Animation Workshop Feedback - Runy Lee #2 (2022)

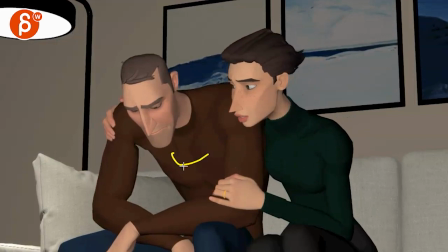(4:14)
You could also have maybe a little bit of breathing in there so he doesn't just kind of hold.
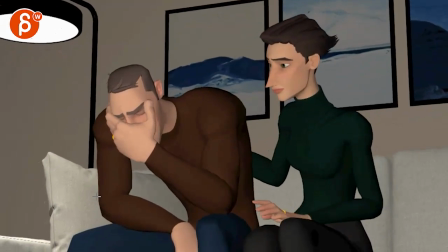(4:22)
But not huge. To me, she is more the driver of the scene. I mean, she comes down and we see this, right?
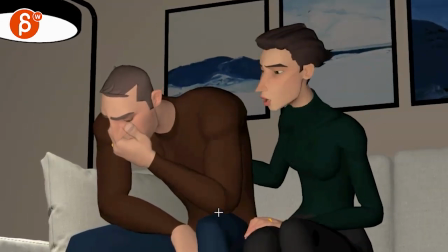(4:28)
This kind of explains the whole context. And then it's all about her. Now let me bring the sound back.
I know you're strong.
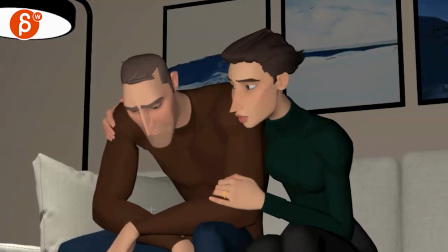(4:41) But accepting help is its own kind of strength.
I like her.
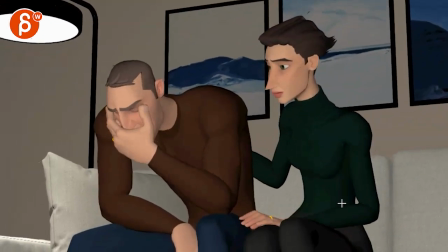(4:48)
I like how subtle she is. To me, it's just more broader movements in timing.
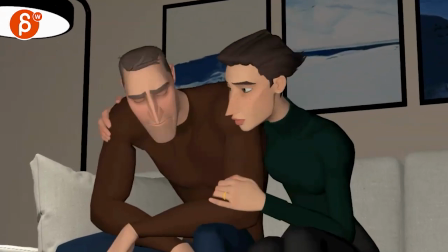(4:55)
I like your half blings. You have a couple of these in towards the end again. I think that's really cool.
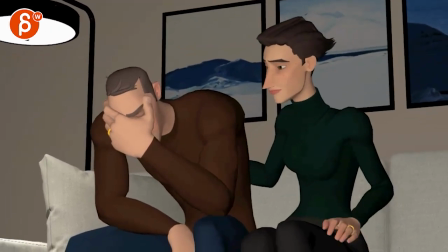(5:00)
I like that she presses her lips together, little incipation before.
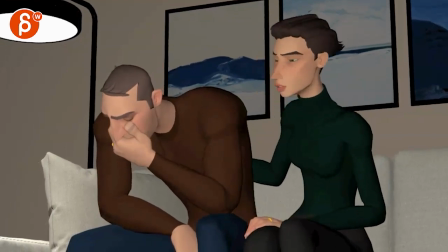(5:06) I know you're strong.
And how long you hold that shape. I think that's all really cool.
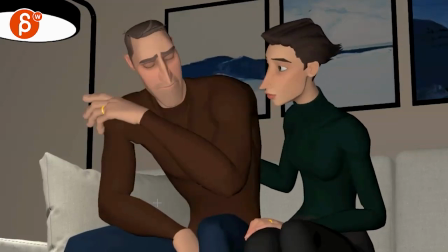(5:10) I know you're strong.
And you do... She has him... She tracks him, which is great.
But accepting help?
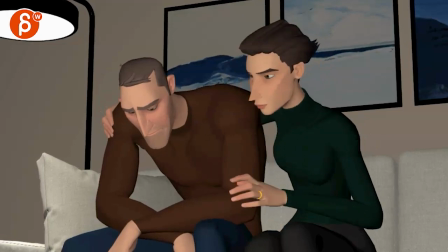(5:22)
She has a little moment of thought there. I think that's okay too. I don't think we lose her pupils too much here.
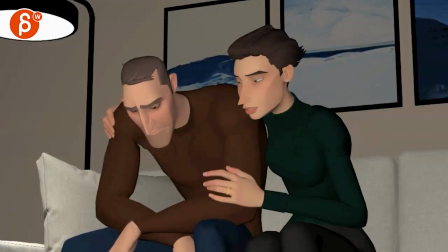(5:29) Accepting help? But accepting help?
I think it works. You could...
Accepting help? Help?
I think it's okay the way the energy is in the sound.
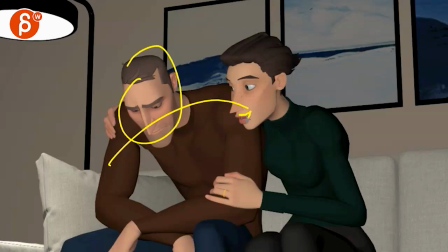(5:40)
I don't think you need to push it more, but you could try a bit of a broader corner out help for the hair shape.
But accepting help?
But it doesn't... I don't feel like there's that much energy in the voice either.
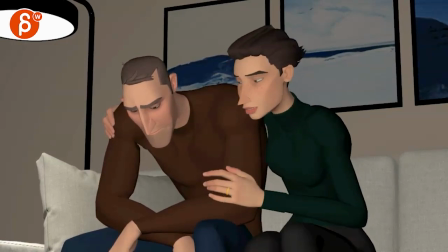(5:52)
I don't think you need it. Could be interesting to explore, but... You got grouping of fingers.
Help is its own.
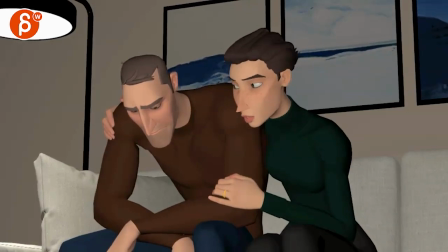(6:01) Its own. Is its own.
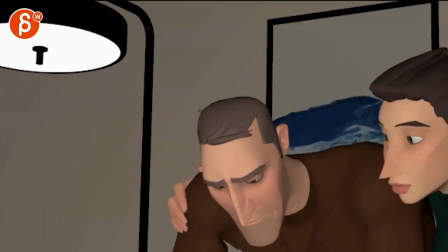(6:06)
I think things you could potentially explore, and let me zoom in by opening this up here.
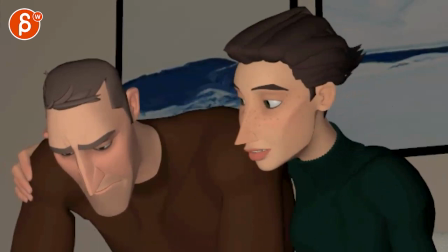(6:14) Help. Accepting help. Is it?
So it could be things like when you move your corner like this, it's isolated here.
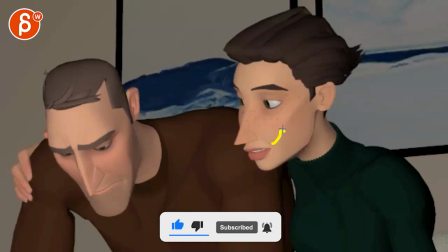(6:23)
So if you take this and move it, it's going to push this a bit up. It's going to move that a bit up, and in turn, maybe even move the tip a bit.
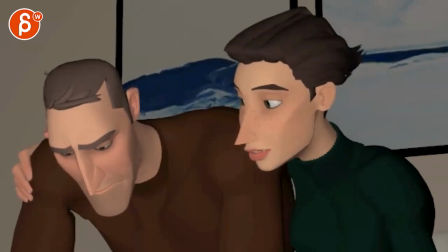(6:30)
They got very pronounced noses, so you don't make these all too fleshy and squishy and stuff, but you can soften the area a bit more. So when you put on your wireframe unshaded, you can see like how much of that mesh gets moved by that corner pull here, and then push that.
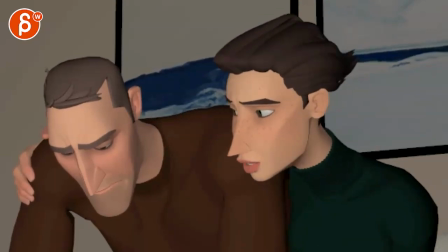(6:46) Its own kind of strength.
Because you have it here. See that?
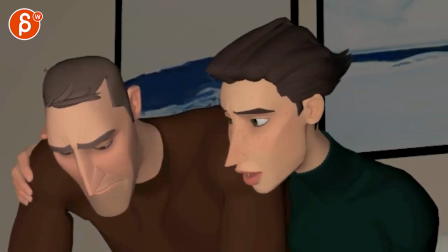(6:51)
You got some stuff here. But even like on this, I will pull it more. Just squishy this up a bit, I guess.
Thanks.
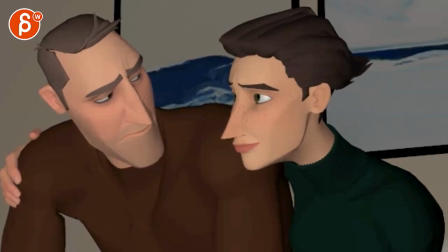(7:03)
And maybe here too, as you have such a smile, feels like that corner could be pushed a bit more. And maybe even this area come up a bit more.
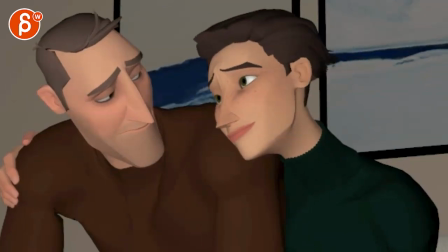Not sure you need that last one. This is extremely subjective. Don't follow this note, but it feels like you have, like there are a lot of, turn the sound off.
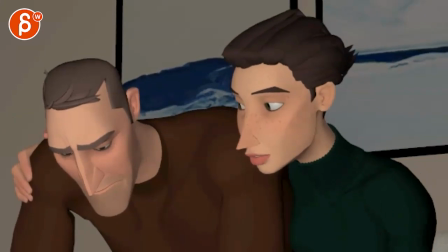(7:31)
There are a lot of half blinks and flutter blinks. Should be a technical term, a flutter blink.
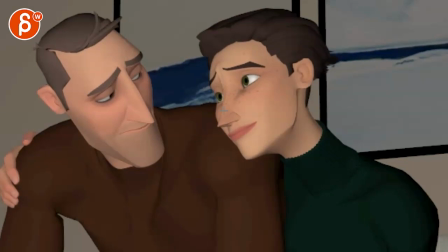(7:37)
And at the end, to me, it's almost like you want to rest. But then at the end, you have a bit of a beep. It just almost feels too poppy sharp at the end for something where we want to linger.
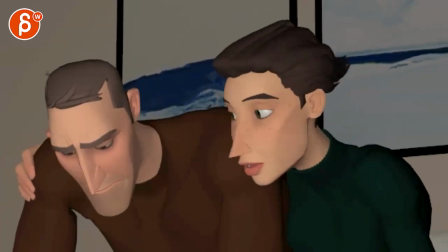(7:47)
I don't know. Personally, I would take it out, but this is not a technical note. That's a subjective note there.
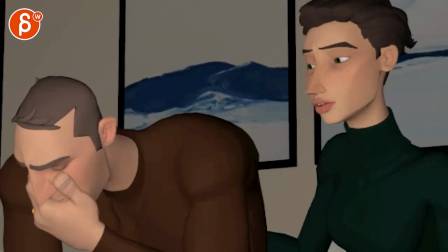(7:55)
And I think for him, what would help? I mean, stay zoomed in. Let me just see. Talks like he weeps and that's like here.
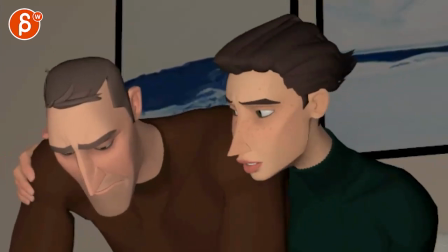(8:04)
He's also, let me screw up, just double check before I say something stupid. No, his mouth is always closed.
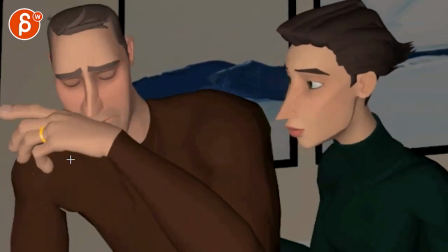(8:10)
Like if you're just going like this, you might be a, like this could be an open mouth position now.
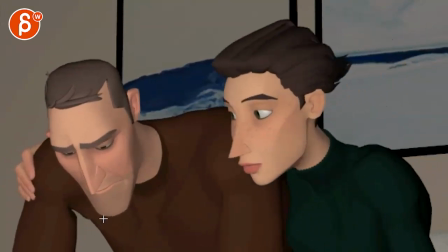(8:16)
And then a bit of an exhale, open the mouth. And then on this, maybe because she gets too close, he's not quite ready.